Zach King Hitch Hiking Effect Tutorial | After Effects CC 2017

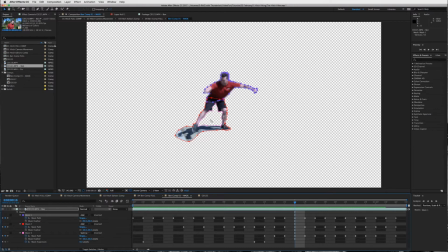And then the pink mask is a subtraction mask where his legs are, okay? And then that is how I created the mask for Ben. All right, and now you can see as he starts to jump into the window of the car,
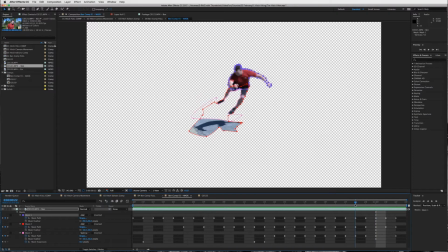I start to put a couple of his limbs into the car. So his left hand will disappear as it's going into the car, same with his left leg. Okay, and I'm going frame by frame to show you how I did that. And then I slowly
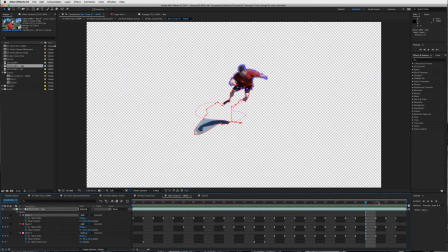fit him in there. Okay, so once you create your mask for your actor,
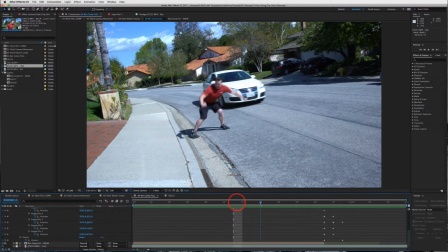then what you're looking at is, let me kind of show you here.
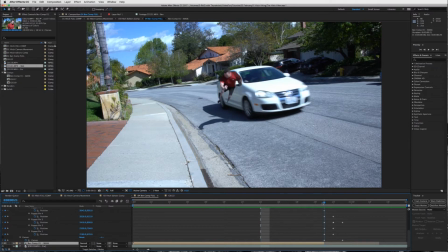So here's the actor, here's your car, okay? And then right as, let me close this. Right as the actor starts to fit into the window of the car, what you're going to do is separate some of the layers, okay?
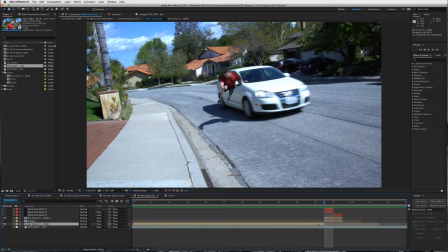So what I did is Control Shift D to separate these two layers right here. Then I duplicated this layer, so I have two of the same layers. So these are both my Ben actor layer.
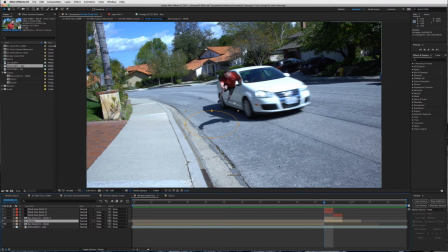I just masked out the bottom shadow half so that I can have full control of the shadow, and I moved it closer to the car shadow. Okay, so if we check the position, it's not where the position should be if I hit the reset button.
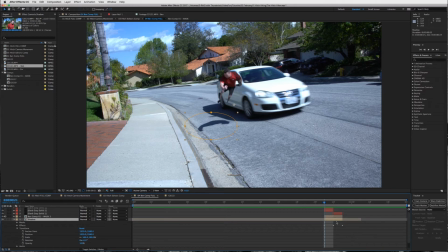Okay, so that's where the position was, and then I moved it a little closer to the car, so it looks like his shadow is morphing into the car's shadow, which is what it would look like if he's actually jumping through the window.
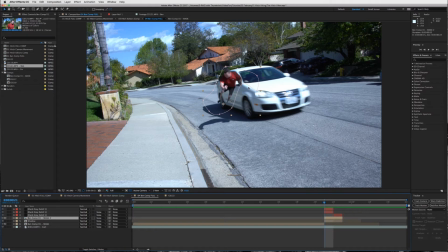And then I have this layer of the Ben layer, and let me open that one up to show you exactly what I'm doing here. So there's a few things that I have, a few effects going on with the Ben layer.
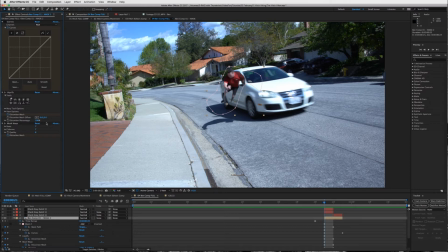I have the liquify effect on, and I did a little bit of the mesh warp tool. Okay, so what I did with that was I meshed his legs a little bit closer in because they were kind of sticking out too far to look real enough that he was like jumping into the car.
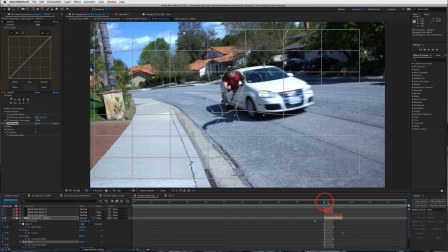So I squished his legs together so it looks like that he's going into the window butt first. And remember, this effect is happening so fast that you can have these little imperfections like a
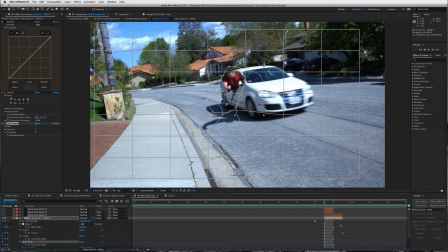chopped off side leg action that we got going on here. So I just added that mesh warp effect just for that one frame. Okay, and you can see it goes back to normal mesh. So I go just squishing in together here and then back to normal.
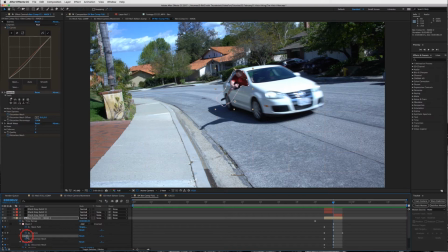The other thing I did was I used a little bit of a liquify, and I used this kind of smudge tool, as I think it's called in Photoshop, and I
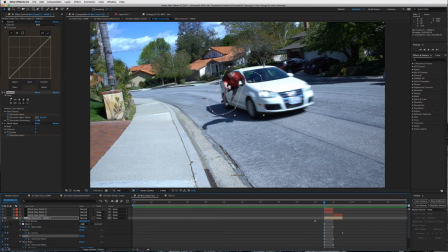smudged his arm into the window right here. Okay, and that's just one frame as well, right? So these are just little small details that you can add that will help add to the effect.
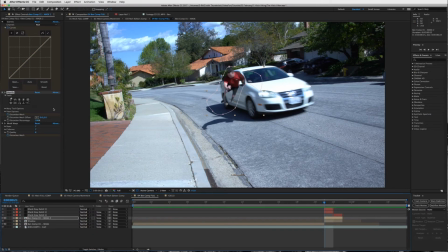So, you know, one frame mesh warp and a one frame liquify, and you guys should be good. And then what I did was I added a curves effect that will also be one frame long.